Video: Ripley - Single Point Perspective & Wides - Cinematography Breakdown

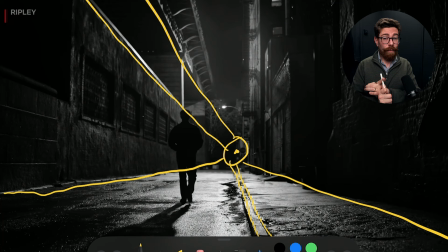Using the weather to do your wet down is probably the most effective way if it is a true wide shot, because wetting down a large area is incredibly challenging, and you really need to have the right permits and stuff to go out and do that if you're going to do that. So yeah,
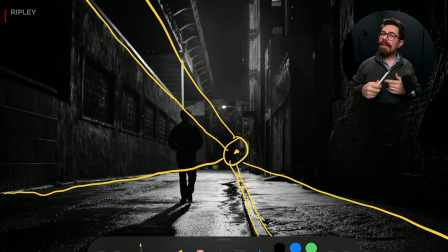on a smaller scale, you could wet a small area, but to do this, if it's just been raining, that's the time to go out and do your shot like this. In terms of lighting for it, you could get away with a lot less these days. If there aren't other things in shot like car headlights or street lamps, windows that are really brightly illuminated, you can certainly, with a sensitive camera,
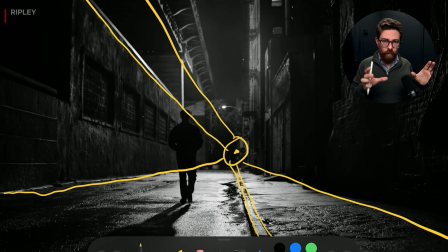crank your ISO up a little bit and then be able to use smaller lighting fixtures to achieve a somewhat similar effect. Now, at a certain point, you are always going to bump up against big budget things, have big budget night scenes, and the night scenes look a certain way because of the scale of kit they're using.
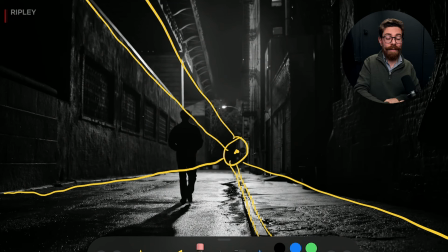I think the saving grace with this, if you're trying to replicate it, is that it's a relatively contrasty look. It is relying on reflections and silhouettes, so you could achieve something like it.
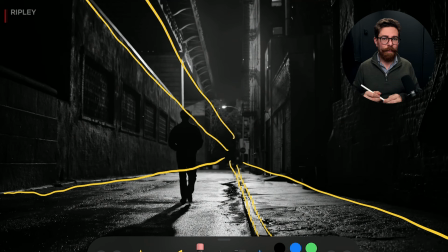Now, that tiny little Zhun X60 behind me is nowhere near enough to light all of this, not even slightly. But if you stepped up to some of the other bigger fixtures that they have, and I've just been testing the really newly launched one,
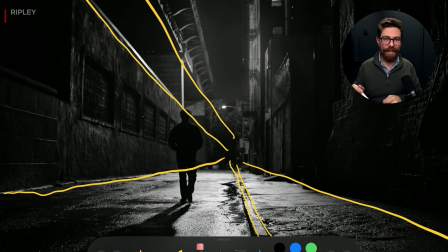which is the G300, that's got a boost mode which takes like 500 watts, and it's like this big, you know, and you can power it off one of those portable big battery banks that you can plug a wall socket into. Well, with something like that, yeah, you could flood a really big area with it.
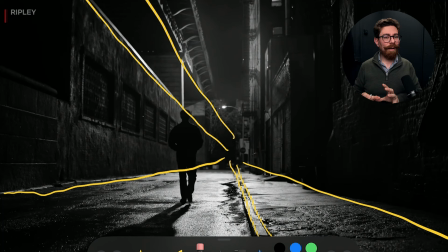And if you had a sensitive camera, actually I think you could achieve this look in a really guerrilla, nimble way without having to bring in massive fixtures and cherry pickers and all the rest of it. Now you still have to find somewhere to put the light, and the light still does tend to need to be up quite high, but I think it's getting more achievable.
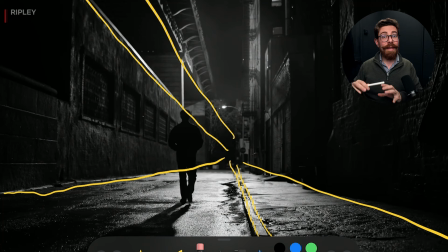The biggest challenges that you have are the other lights that you will come across being relatively powerful. So like car headlights, they start to kill your ratios, so you do have to watch out for that.
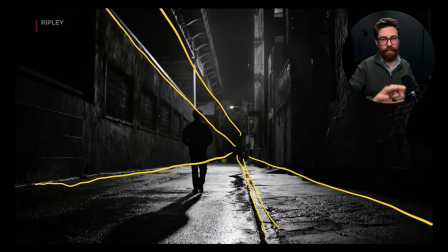Anyway, something that is vaguely achievable, I think. Really simple things.
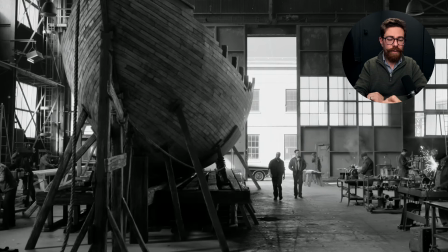This type of shot you will come across loads if you do commercial work. You're in some kind of manufacturing environment
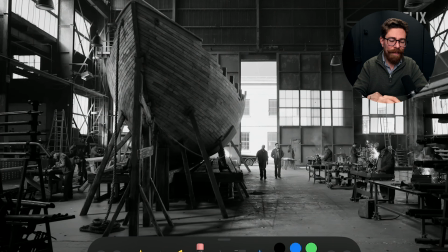and you need to capture a nice wide of the space and get a sense of what's going on. So what do we have here? Well, we've got obviously everything vanishing back to the door just here. That is very much our central point to look at.
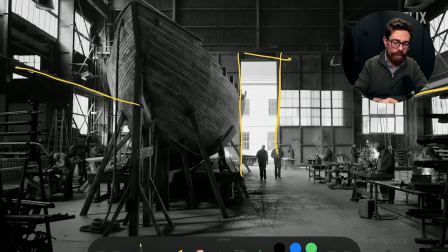We have lines that kind of start to converge back to it, but we don't get things going off into infinity because we hit that wall. And then behind it, we have another building, and that just kind of caps us off. You know, it just immediately stops our vanishing point from ever vanishing.
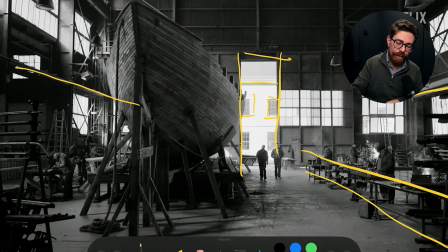But within the shot just here, we do have loads of things just giving you the sense of what is going on here. Now it gets a little bit warped here because we've got this boat and it kind of curves like that. That's a cool kind of different take on these straight lines that we always see. Lines going down like this are pretty perpendicular,
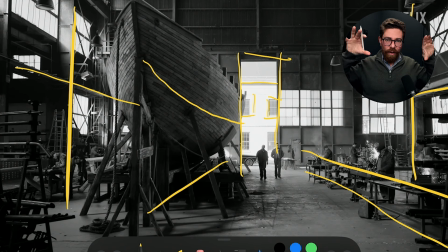so we know that we're at a certain height and we're looking flat onto it, and we're with a certain length of lens which isn't like super wide, low down, looking up, tilting all the lines back. And then everything that we're seeing just here helps to draw our eye to the two characters in the middle.
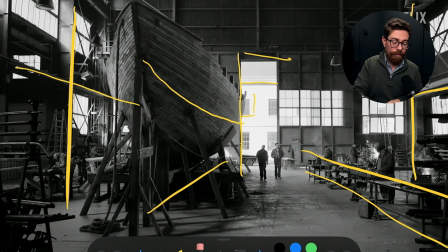So we've got Ripley and the shipbuilder, I forget his name, and they are just meandering through. Ripley's having a good old look around at what he can see. They are silhouetted mostly against this hot building in the background. That building is super duper hot, really bright.
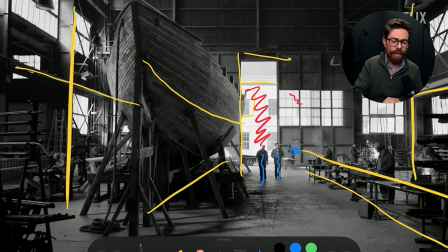Everything else outside the windows is also kind of white and blown out, but all of the other windows are a little bit down because they're not open. This one's open, and I think general level wise,
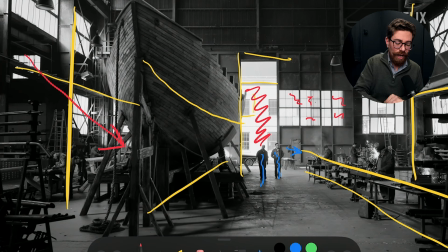we are kind of getting a bit of a push from this direction because we can see shadowing on the floor just there, and that tells us that there's a light coming from that direction. But in terms of what actually is going on, it feels like the light's coming from behind because we have that big white building behind them.
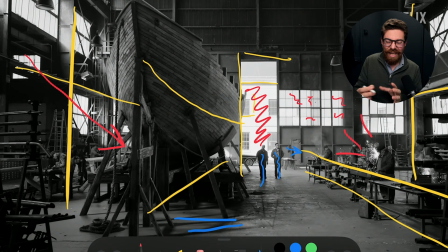There's some cool little things going on with sparks and things just to catch your eye on that side, welding going on, so that's all nice.